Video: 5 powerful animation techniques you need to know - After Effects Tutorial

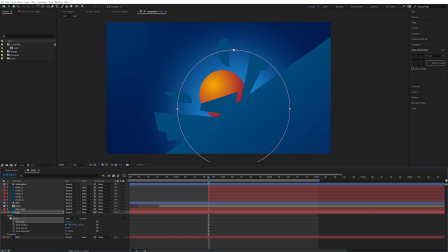[8:16]
We get this nice big soft glow here. I'm going to move this around to about here someplace, and I'm basically going to make sure that this comes on at the same point in time that the impact happens, so we get a little bit more of a boom.
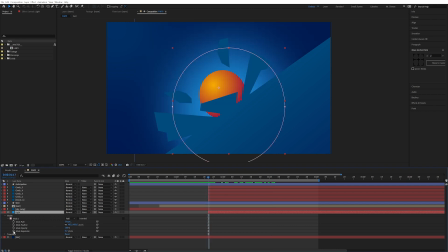[8:32]
We see that light appear there, and we can even keyframe this, so maybe the mask expansion decreases over time.
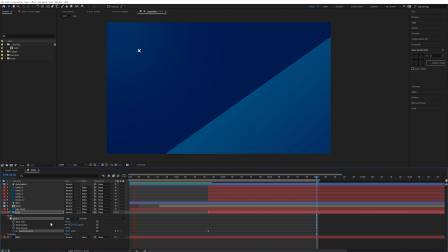[8:39]
We just keyframe this bad boy all the way down, so we get a little bit more of an impact as it hits, boom.
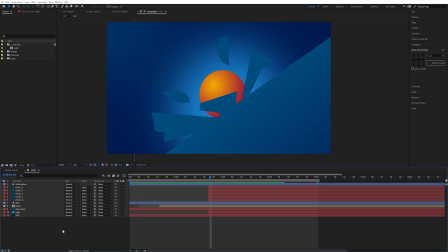[8:45]
Next, we can maybe make a shockwave. Now that always makes a big difference. So I'm going to make another new layer here, new solid, and I'm going to call this shockwave.
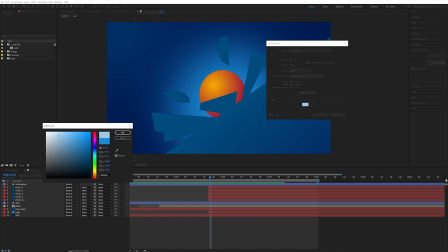[8:55]
There we go. And you know what, let's make it quite bright because we want it to really be visually obvious. And I'm going to make it completely square, so 1080 times 1080. So we get this nice square here.
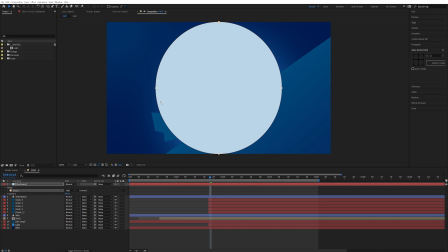[9:09]
So I'm just going to double click on the spherical mask because that way it actually makes a mask that fills out the entire frame.
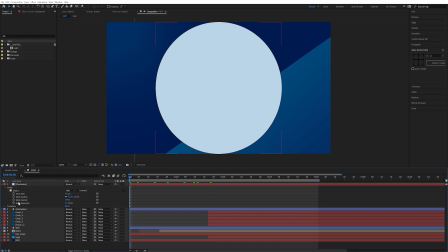[9:16]
Now let's just animate this bad boy here. So here at the beginning, I'm going to keyframe mask expansion. Maybe make it 10 frames long, might be too much, but we can change that.
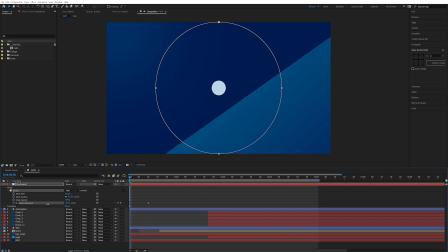[9:25]
Another keyframe and go back to the beginning and then just decrease the expansion until it is basically invisible, something like this.
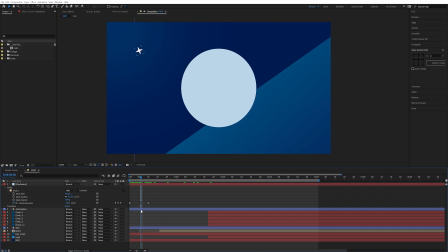[9:34]
So we get this nice little emphasis here. Now let's do the exact same thing as before.
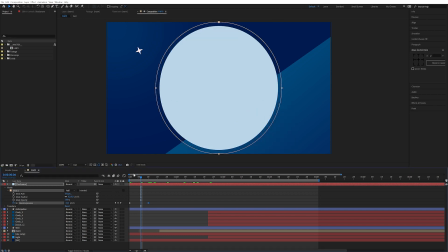[9:38]
Let's just make sure that the last keyframe has 0 speed, 100% influence, and the first keyframe has full velocity. So we get this nice boom. And now we duplicate this mask and just set it to subtract.
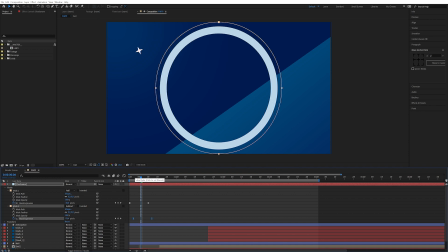[9:52]
and then we offset these keys by 1 or 2 frames. So we get this nice line here.
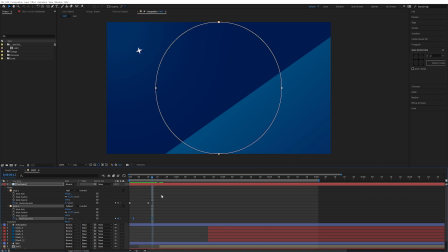[9:58]
As you can see, it's just this nice quick line. And we can maybe end the layer already here. I'm gonna press Alt-O. This is a custom shortcut.
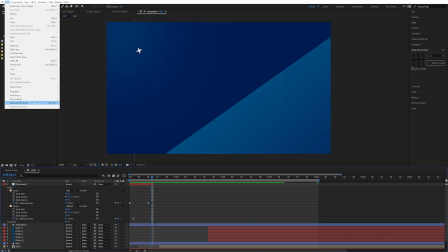[10:06]
To create your own custom shortcuts, you can go up into keyboard shortcuts under Edit and just search for Trim.
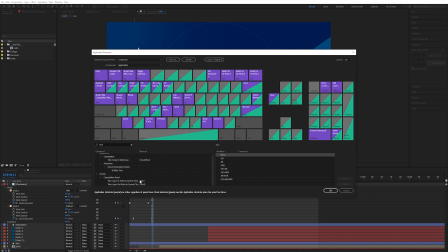[10:13]
And if you go down here, you can see that I've modified mine to be trim in and trim out.
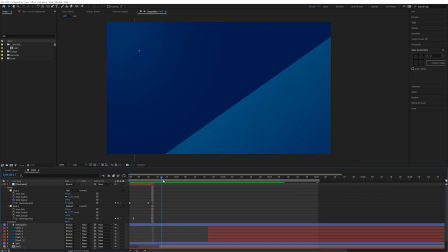[10:19]
So I would recommend that. So see, now we have the shockwave ending here, which is quite nice. You can even give it a little bit of a feather on the inside, so it's a little bit more of a soft shockwave.
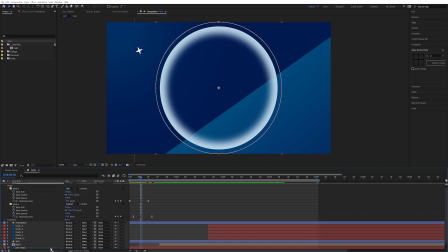[10:30]
And let's move this bad boy down here someplace. Let's move it maybe below the wall.
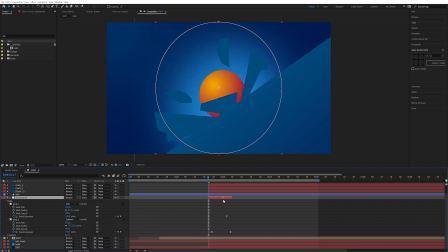[10:36]
So when it hits, it's gonna trigger immediately, right on the impact here. We're gonna move this over here, maybe put it behind the ball, something like this.
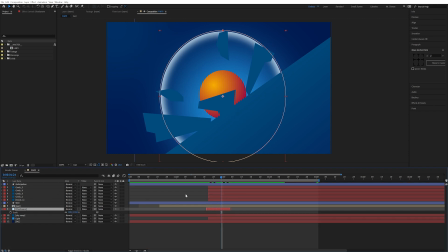[10:47]
So when it hits, it actually creates this nice shockwave. Now we can even emphasize the shockwave even more by increasing its
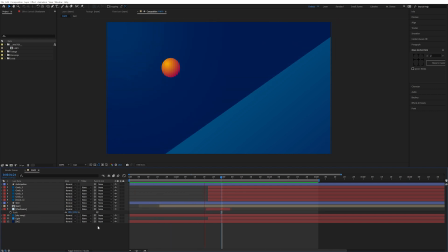[10:55]
size so that it travels longer distance before it disappears.
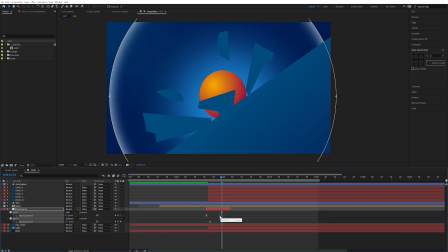[11:02]
We can even make it a little bit faster, I think. So I'm just gonna squeeze in these keyframes and squeeze in the layer.
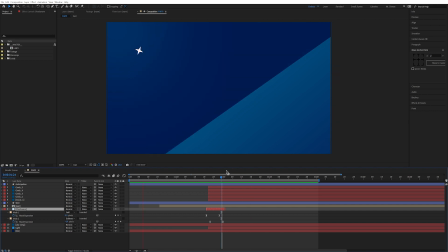[11:08]
So we get a little bit more of an impactful shockwave, something like this. Press Shift S and increase the scale again. I'm actually gonna make it go completely out of the frame. So we really get a fast shockwave like this. You really get that emphasis. Boom, a nice impact. Let's add a little bit more of a reaction here.
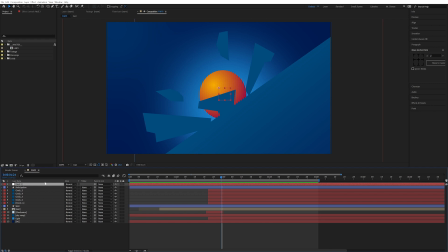[11:27]
So let's make a new layer. There we go. Null object. And we're gonna call this one Camera Shake. I'm gonna apply a slider controller because I want to be able to control this very easily.
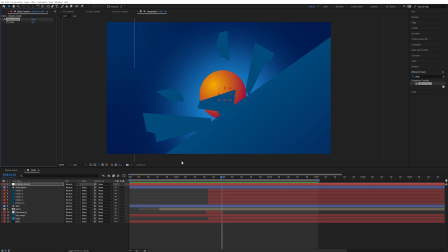[11:40]
So slider, double click on this bad boy. I'm just gonna call this times. I'm gonna duplicate this and I'm gonna call this amount. I'm gonna press P for position on this layer. I'm gonna alt click on position and we're gonna write wiggle. Wiggle it, baby.
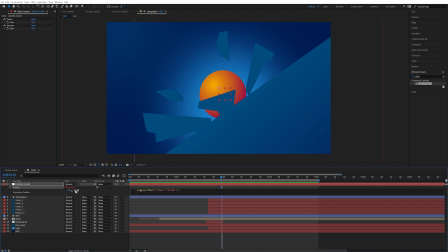[11:59]
I'm gonna pick whip all the way up to times. And I'm gonna pick whip all the way up to amount.
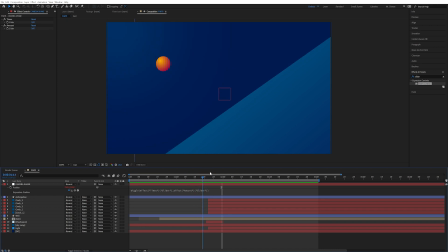[12:05]
So see, already now we got some sexiness here. We can control how much this shakes.
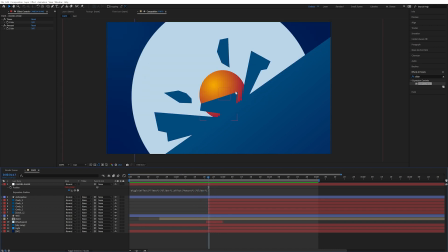[12:10]
Now we're gonna parent the majority of these things to that null. So we're gonna need the cracks, the wall, the ball, the shockwave, and the light to follow this null.
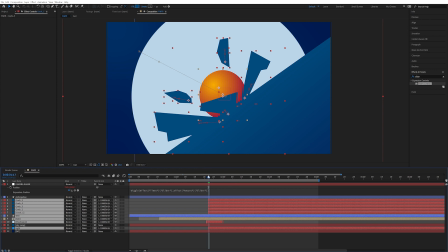[12:22]
So there we go.
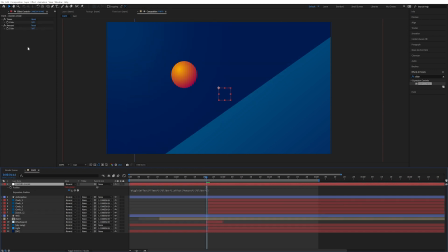[12:23]
So right before the impact, I'm gonna keyframe this amount here to 0.
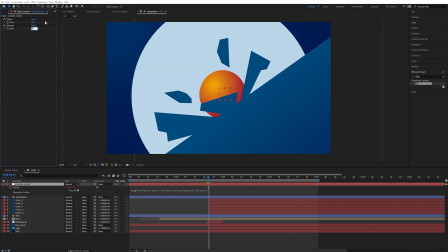[12:28]
And when it hits, I'm gonna make, I don't know, 30.
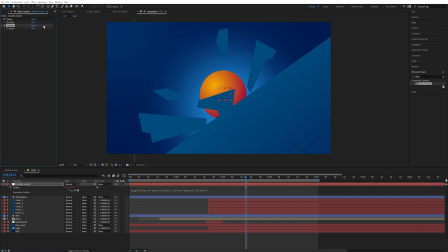[12:32]
And then quite a few frames later, I'm gonna say 0 again, because I wanted to just shake for a while and then stop shaking.
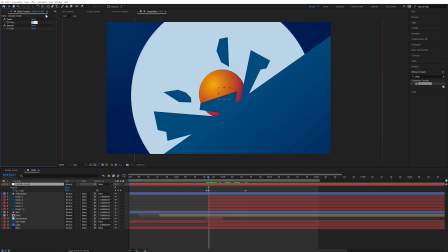[12:40]
And I want the times for it to do it to be maybe 12.
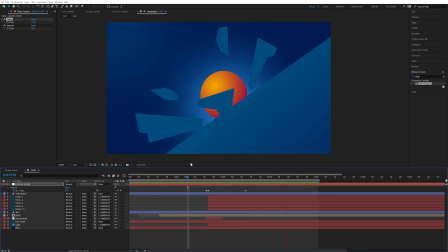[12:45]
And see, now you're gonna get this nice, now you're gonna get this nice camera shake as it hits, boom. And you can maybe make 2 of them actually if you want. So you can make one that is quite short like this.
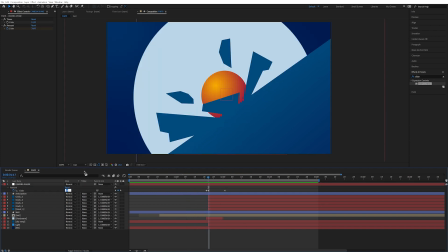[12:58]
So really hard hit. We can maybe make the shockwave or the amount quite large, so 60 in pixels. So you get this really nice, maybe even more, maybe 200.
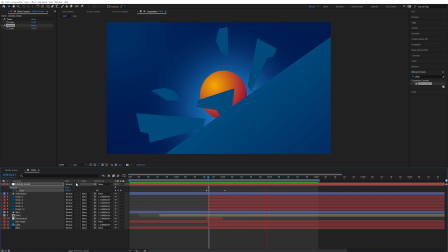[13:11]
So really get this drastic hit when it hits or when it lands.
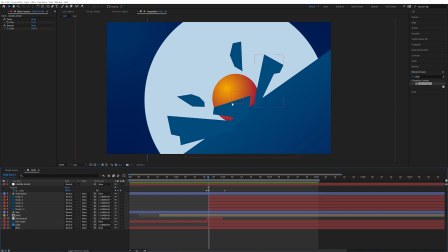[13:17]
You can even have some extra residual shockwave later on.
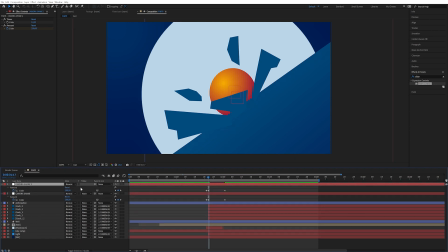[13:20]
So you can duplicate this bad boy, press U and set it to quite lower, let's say 20. And just increase the time for it to stop shaking.
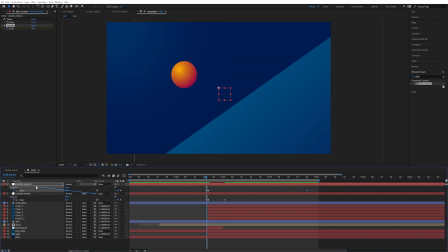[13:30]
And if we go 1 keyframe back, we parent the first camera shake to the second camera shake. So we get the nice first impact and then a nice slow impact afterwards.
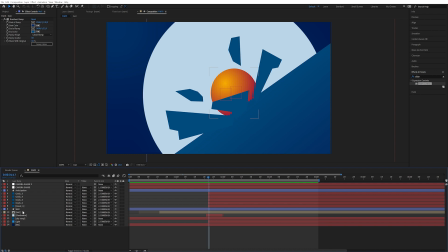[13:41]
We can even make cracks in the wall so that it becomes even more obvious that it's breaking apart. So the shortcut is Control Y to create a new solid. And I'm gonna call this walls cracks. And I'm gonna make it comp size again.
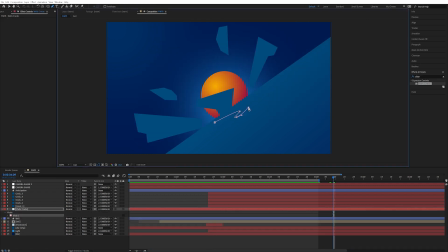[13:55]
And maybe just do like some radio cracks, something like this that almost follows the ball. Think of like a spider web. Think of like a spider web that is following from the impact source.
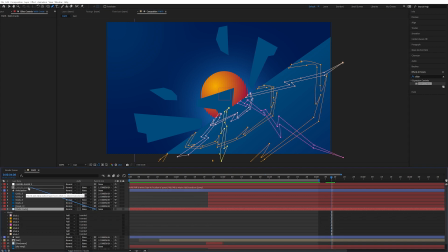[14:11]
And now that we have some nice cracks going on, we can actually parent this to the original camera shake, something like this. And now we can just mask on these cracks as they happen.
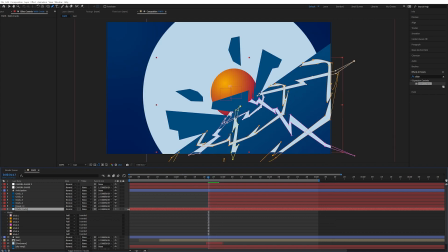[14:21]
So if we just activate these and we just bring it over here where it starts, maybe make sure that they just start right there.
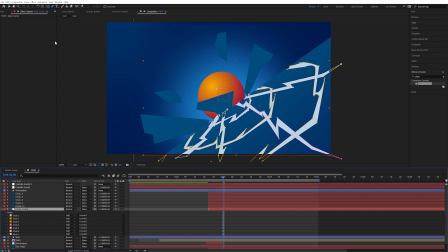[14:28]
We can even make them another color. So maybe Control Shift Y to modify an existing solid. So we can choose almost the same color as the blue there. There we go.
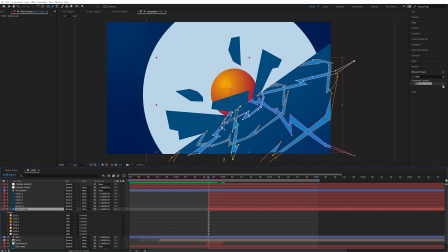[14:40]
And now we want them to reveal on as it hits. So if we go over here to the first frame, I'm going to press Q to choose the mask tool. I'm just going to draw a sphere, something like this. Control T to modify it.
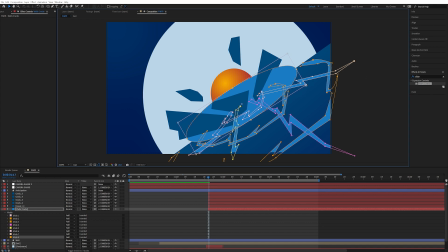[14:54]
I'm gonna choose the center of the ball, something like this. And I'm gonna just play around with these settings here. Maybe expand it a smidge. Something like this.
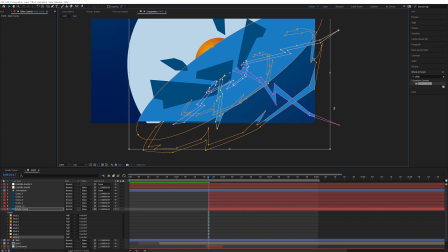[15:07]
So we want the sphere to actually start from the beginning here.
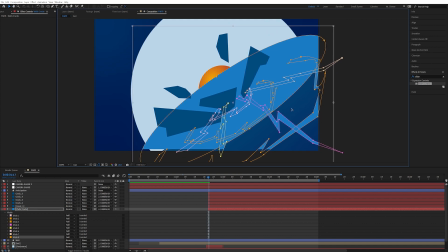[15:13]
There we go.
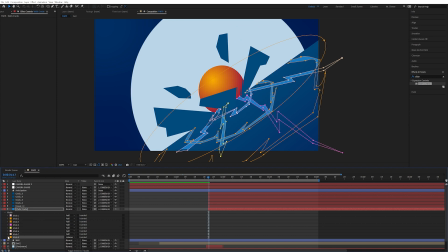[15:14]
And then we're going to set this mask to intersect, which means that the masks below it will only appear if they're overlapping that mask. I'm going to press Ctrl-Shift-H to hide all the GUI elements.
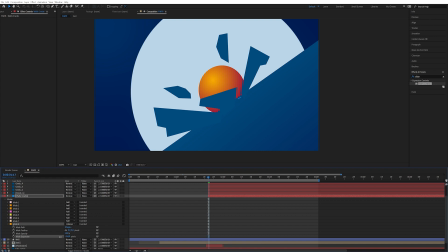[15:27]
And I'm just going to decrease this size until we reach 0, or until we can't see the other masks. Something like this. Oops.
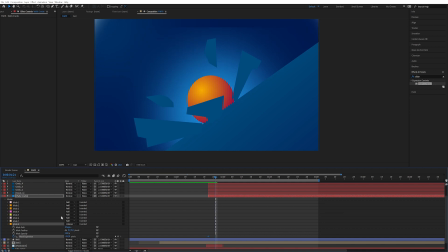[15:39]
I'm going to keyframe this, and then just 5 or 6 frames forward, I'm going to set it to 0. Actually increase it until we can see all the cracks. There we go.
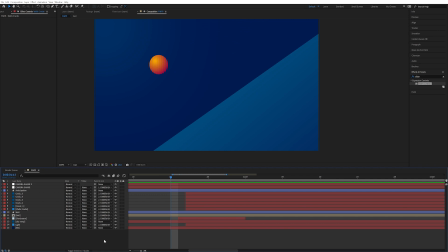[15:50]
So the next part of Farty, God, that's a dumb name, is Trails and streaks.
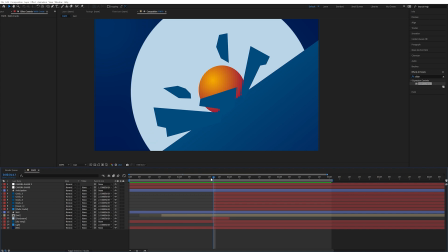[15:59]
Because emphasizing the movement of something, like a trail following whatever is moving,
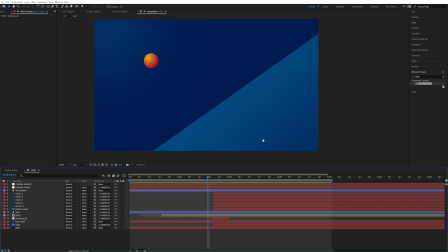[16:05]
really emphasizing both the direction and the movement and just the impact overall. So I'm going to create another little solid here, Control Y. I'm going to call this, let's just call it trail.
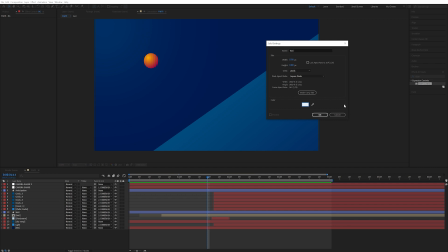[16:19]
Let's not make it too hard here. Make it quite bright, actually, because we really want to emphasize the movement of that ball. And we're going to set it actually below the ball, right here. Let's start drawing this.